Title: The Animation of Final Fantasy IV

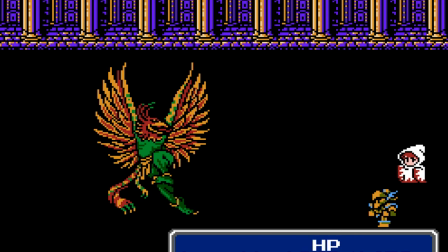[24:41]
And the Dragoon took this much further, because if you told them to do their jump attack, they would step forward and hit their mark, just like every character does when it's their turn to go, but then they would strike that weakened pose for just a moment, in this case using it as a crouch, before springing off-screen in their left-hand attack pose.
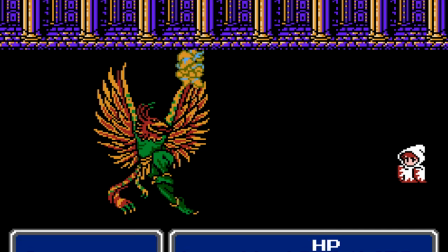[24:58]
Then a short while later, they would crash down on the enemy's head in a pose completely unique to this one attack, bouncing back into the sky and then returning to land in their equivalent of a spellcasting slash victory pose.
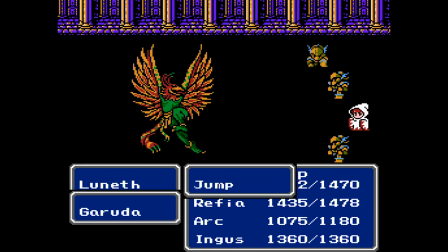[25:11]
So that is a clever asset reuse, and that's a custom pose dedicated to one specific attack, And that's a unique way of moving around the battle screen. All for one move.
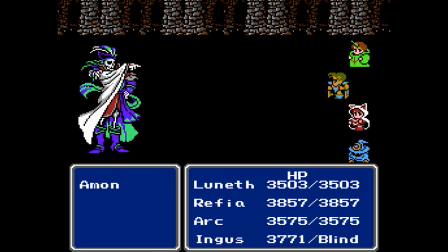[25:23]
Now, for Final Fantasy III, all this ultimately amounted to was a few very slightly fancier combat animations.
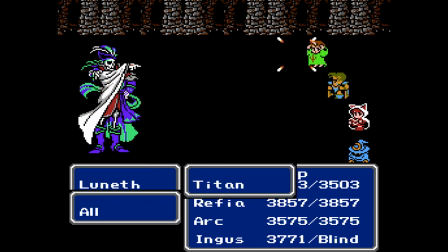[25:30]
Pattern deviations so minor and infrequent that you might not have even recognized they happened
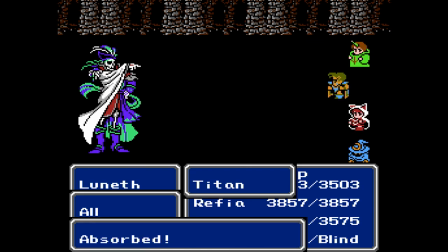[25:35]
as you entered commands in your muscle memory trance just trying to get through this random battle.
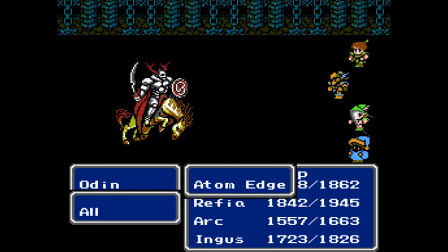[25:40]
But in the larger arc of Final Fantasy combat animation, that was an exciting first. A custom animation that only one character has access to. A tiny deviation from that rigid, uniform combat animation structure.
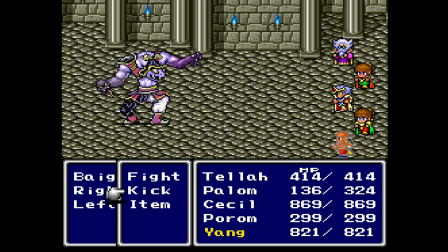[25:55]
And as we can now see in Final Fantasy IV, those deviations are starting to snowball into a trend.
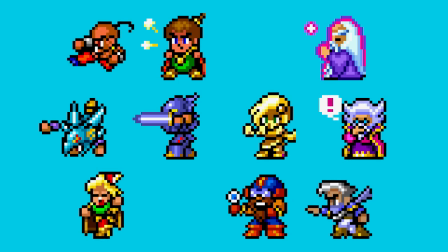[26:02]
Because now every one of the characters in your party has one or more special abilities that only they can do, with custom special ability poses and animation to help those unique moves stand out.
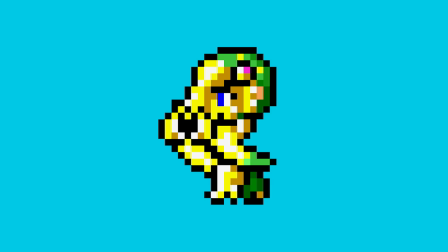[26:13]
Rydia has a pose just for casting summon spells, because she's a summoner, like her mom.
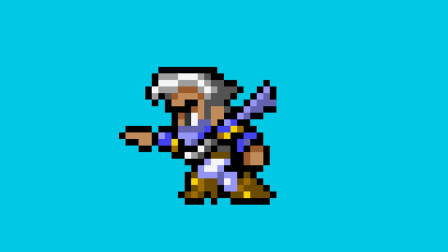[26:19]
Edge has a unique pose for using throwing weapons, like Shuriken, because he's a ninja. Edward has a pose for singing, because he's a bard.
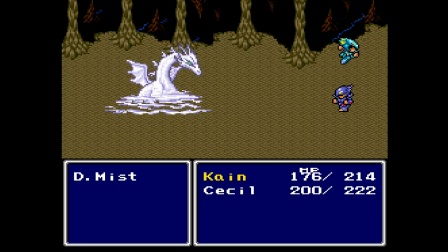[26:26]
And he has another one for hiding, because he's a bard who's also a chicken. And Cain is a Dragoon, so of course he's got an improved version of that Final Fantasy III jump,
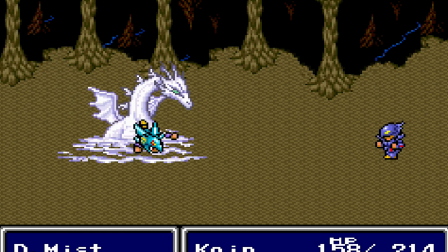[26:35]
complete with a new, significantly more dynamic custom pose for the landing.
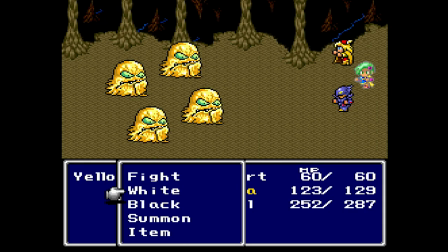[26:39]
Now, a lot of these character-specific abilities were actually removed from the original North American release of the game,
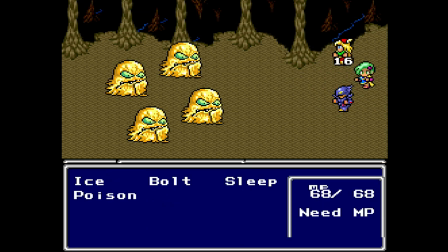[26:45]
I assume as an effort to simplify combat a little bit, but these are some of my absolute favorite additions.
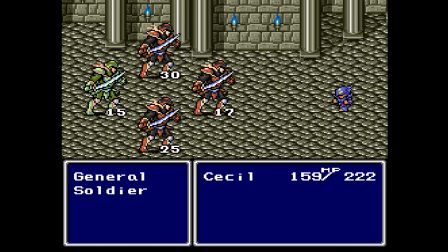[26:52]
In Final Fantasy IV, even combat has become character-driven.
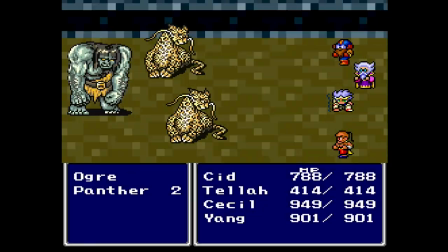[26:56]
But even when you do remove a bunch of these unique abilities, thanks to all of the added sprite detail, there is still no shortage of variety between characters.
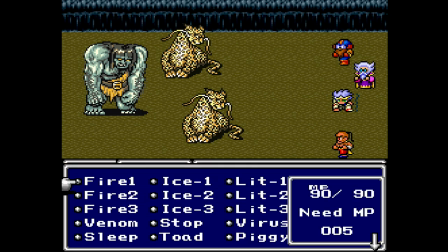[27:05]
Final Fantasy III had begun to further diversify the posing between different jobs, but now that every one of these combatants is a bespoke character,
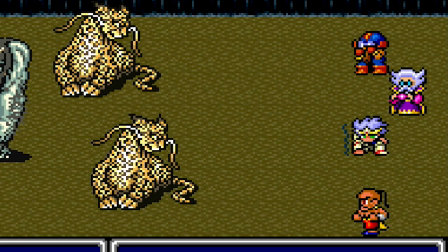[27:14]
the unique posing in their sprite art can now be used not just to add variety, but to help convey who they are.
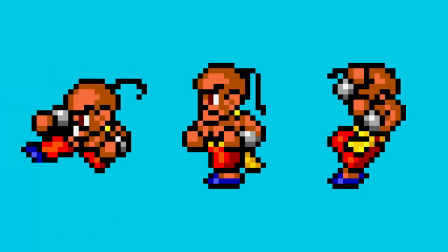[27:21]
Yang's posing can reflect his training as a martial artist. Palom and Porom's sprites can emphasize their youth.
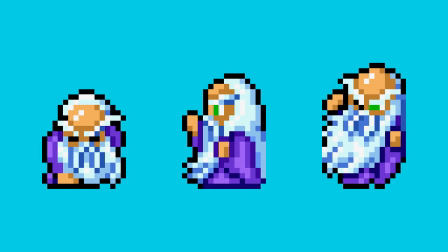[27:27]
Fusoya's posing can make him feel even more like an old moon weirdo. I mean, look at this death animation.
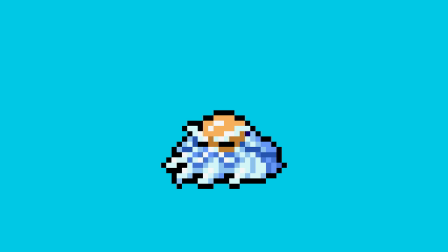[27:32]
He just... he melts into a beard puddle. It's perfect.
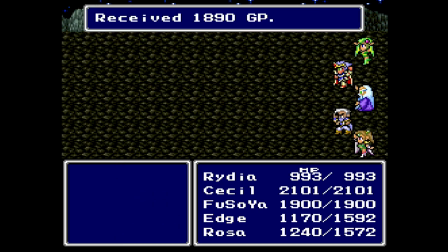[27:37]
So those are some promising advances for combat, I would say, even if a lot of them are still tentative early steps in exciting directions.
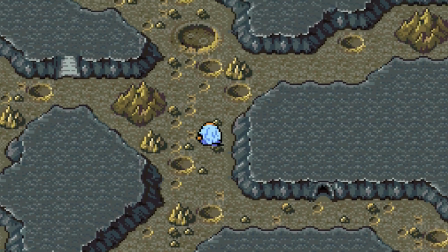[27:44]
What about out in towns or the world map?
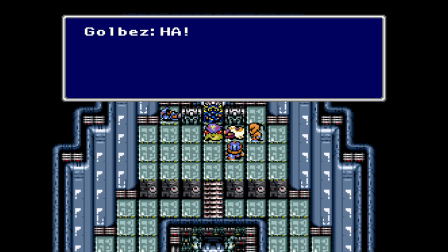[27:47]
With so much more of the game's runtime devoted to storytelling, what's changed in the places where most of that story gets told? Well, locomotion remains the same as what we saw before. Everyone has the standard six poses for walking up, down, left, or right.
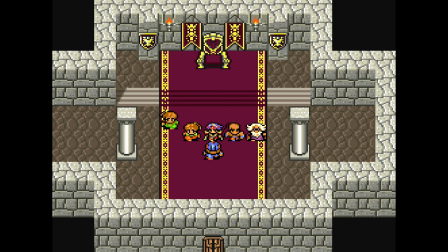[28:02]
And as in Final Fantasies 2 and 3, those locomotion poses are frequently repurposed for stage blocking in story sequences,
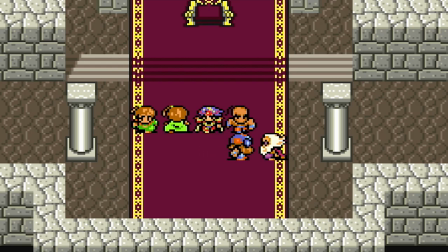[28:10]
implying character performance through basic movement around the scene.
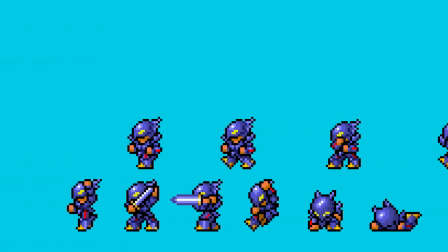[28:14]
However, for the very first time, there is another new category of overworld animation in Final Fantasy 4,
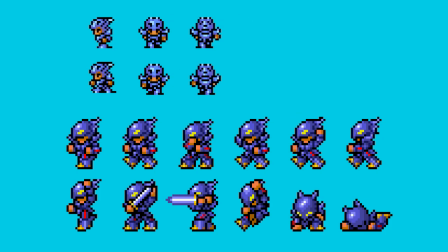[28:20]
and it is going to become a very important addition to this series very quickly. I give you the Emote Poses. This new pose category is meant to allow the characters to be shown actually doing something in the overworld,
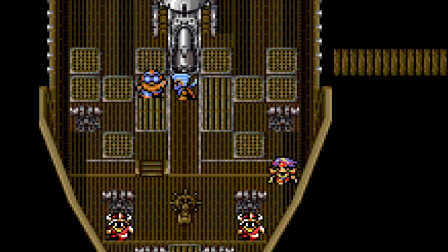[28:34]
whether that be performing actions or expressing themselves. And this is big because until now the only acting tools Final Fantasy characters
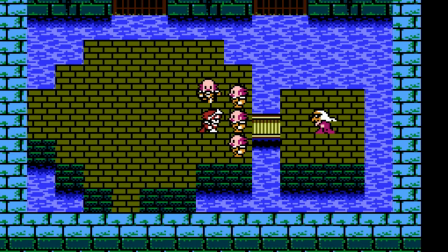[28:42]
have had access to are walk around and face a different direction.
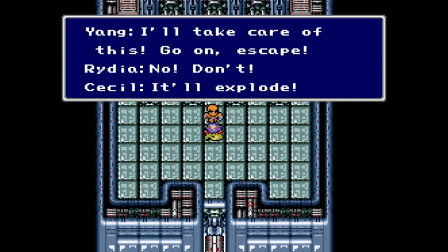[28:47]
But these new poses now give them just a handful of additional options for expression, and a little still manages to go a long way.
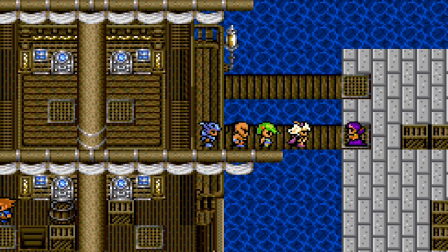[28:56]
Every character in your party has four of these emote poses, and they include two poses with the character's arm raised.
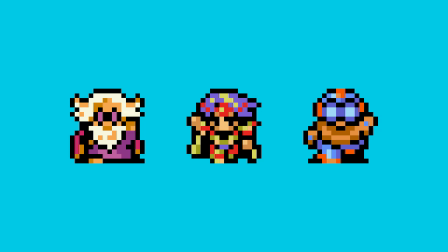[29:03]
These can be cycled to make the character wave at you, but they get a lot of other uses out of these as well.
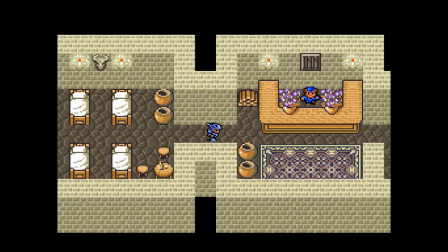[29:09]
Characters will raise their hand in the air after resting at an inn or a tent, as if to say, All better, let's go!
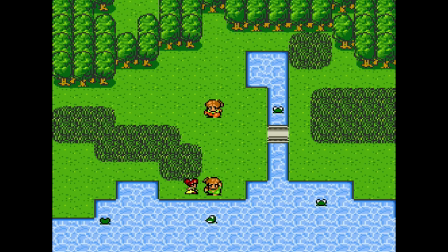[29:15]
And Porum will frequently use this pose to smack her brother upside the head when he's being an idiot, which is often.
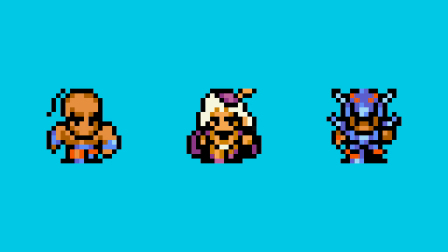[29:22]
Next, we have a pose so the characters can fall to the ground outside of combat,
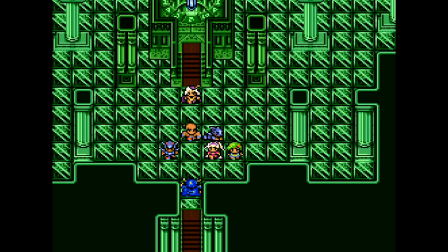[29:26]
generally used for when these characters have been knocked unconscious or defeated in a story battle or something.
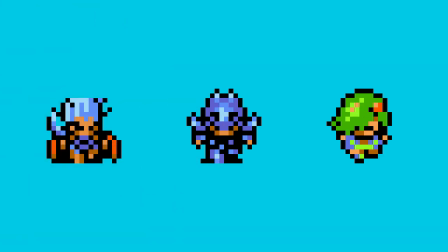[29:32]
And finally, we have a pose with the character's head lowered. This, despite being the most subtle of the new poses, is the most expressive addition to the pose library by far, and easily the most important because they get a LOT of use from it.
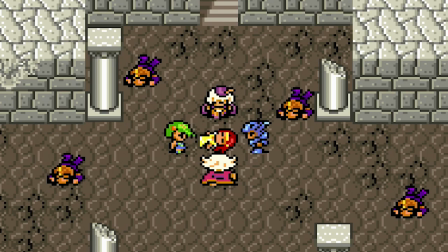[29:46]
Characters can lower their gaze when they're lost in thought, or sad, or apologetic, or they can pop in and out of this pose quickly to nod.
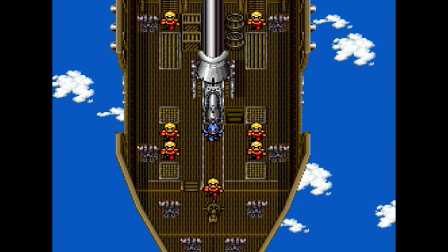[29:55]
This is the pose you see Cecil basically living in for the entire opening cutscene,
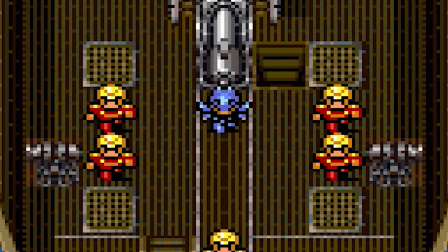[30:00]
which, for one simple pose, sure does a lot to convey his conflicted state of mind.
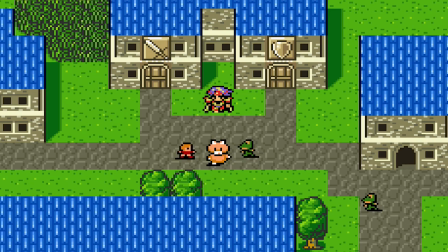[30:05]
In addition to these four, though, some of the characters also have one or two extra emote poses thrown in just for specific story moments.
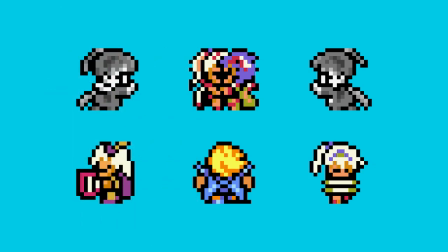[30:13]
You may only see these sprites once in the entire game, which really demonstrates just how important these specific moments or actions were to Tokita and the rest of the team.
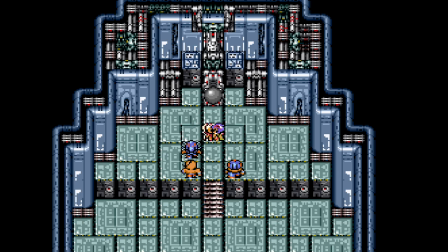[30:23]
Cecil and Rosa have a couple custom sprites just for embracing each other, after the party frees her from Golbez.
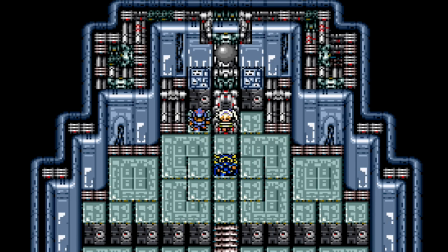[30:29]
Rosa also had a custom animation for being tied up while she was captured. Edward has an animation which allows him to play his harp.
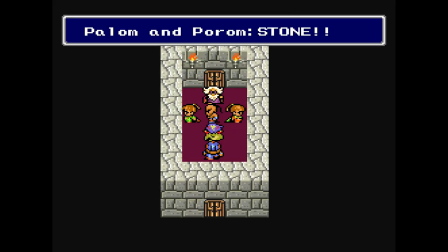[30:37]
Palum and Porum each get one unique sprite for their big moment of heroism.
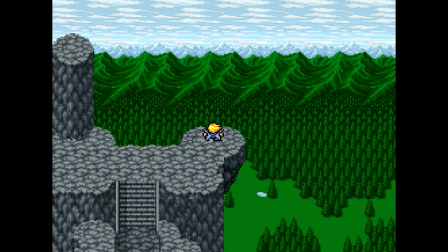[30:41]
And Kane gets a custom two-frame animation just for standing without his helmet so he can pose dramatically at the end.
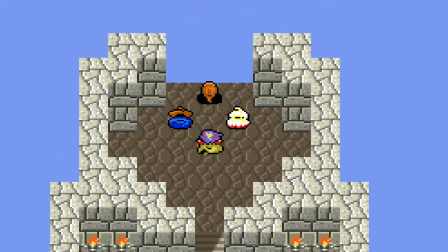[30:48]
Even some of the minor NPCs are starting to get special emote poses now and then.
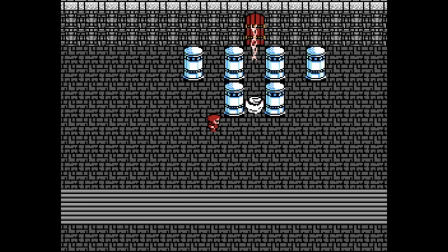[30:53]
Now, this is not the first time Final Fantasy has given a character custom sprite art for a specific story moment, but it is another place where we're starting to see isolated instances turning into a trend. A moment where you can almost feel Final Fantasy's creators having a realization of what is possible.
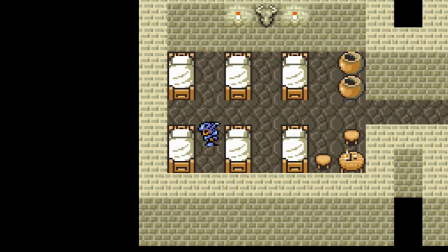[31:11]
But it's not just that there are a few more poses in the mix. The blocking in these scenes is getting more intricate too. Characters are a lot more active during story sequences,
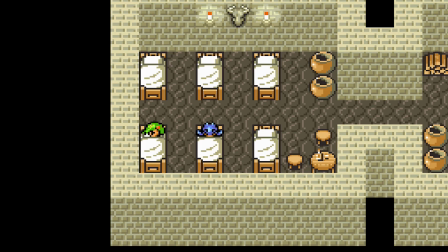[31:20]
with even more care given to the specificity of the timing of their pose changes and their movements around the stage.
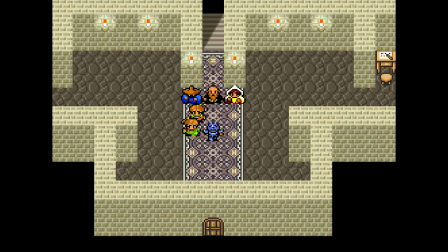[31:26]
And some of this is getting pretty darn clever. Like the way characters will do this little twirl sometimes before they talk or move.
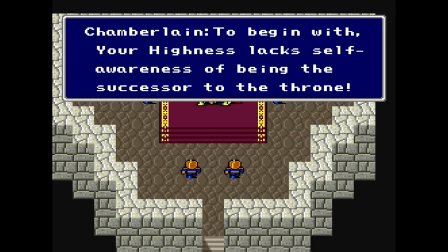[31:33]
The implied meaning of the twirl varies based on context,
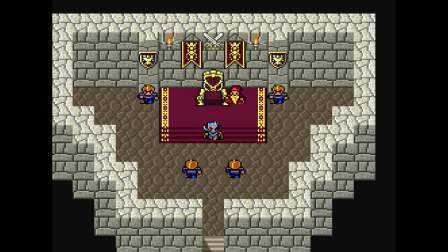[31:36]
but it often somehow manages to make the character feel... flustered or surprised or exasperated in a pantomime-y sort of way. And that is so smart. No new poses or anything, just a quick cycle through the directions the character can face to spin them around.
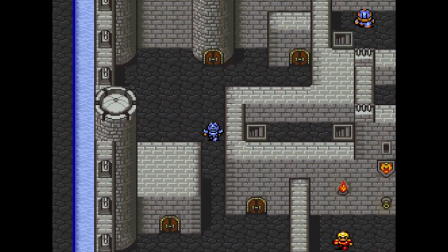[31:52]
And what's more, some of the characters are even being given unique personality flourishes. So Cid constantly does this thing where he jumps and twirls in the air.
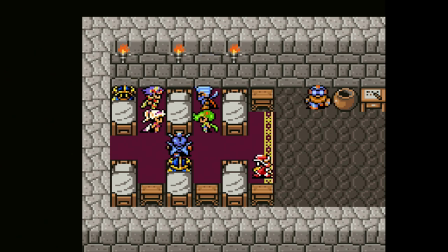[32:02]
He's not the only character who does this, but he does it more than anyone else by far, and it makes him feel so energized and enthusiastic as a character.
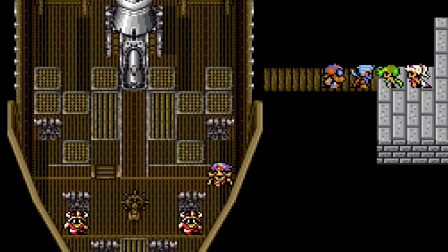[32:10]
And I really love examples like this, because this isn't even something the developers needed more powerful hardware to do. This is just them figuring out a clever trick. And it's one of the earliest examples I can find of one of your party members in these games expressing their personality just through unique movement.
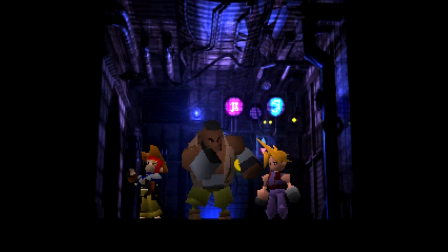[32:29]
Eventually that's going to be the norm just in every game, but here is where that starts. And that's really cool.
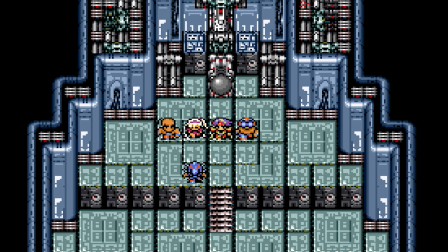[32:35]
It is amazing the range of emotions they are able to imply just using locomotion, a few extra poses, and context.
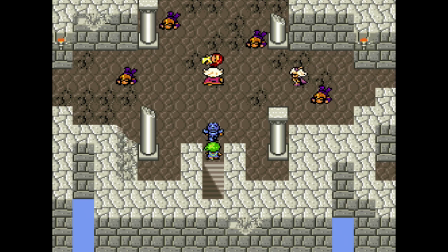[32:42]
I love reading Tokita talk about working on these sequences and interviews. You can just feel the actor in him bubbling with enthusiasm.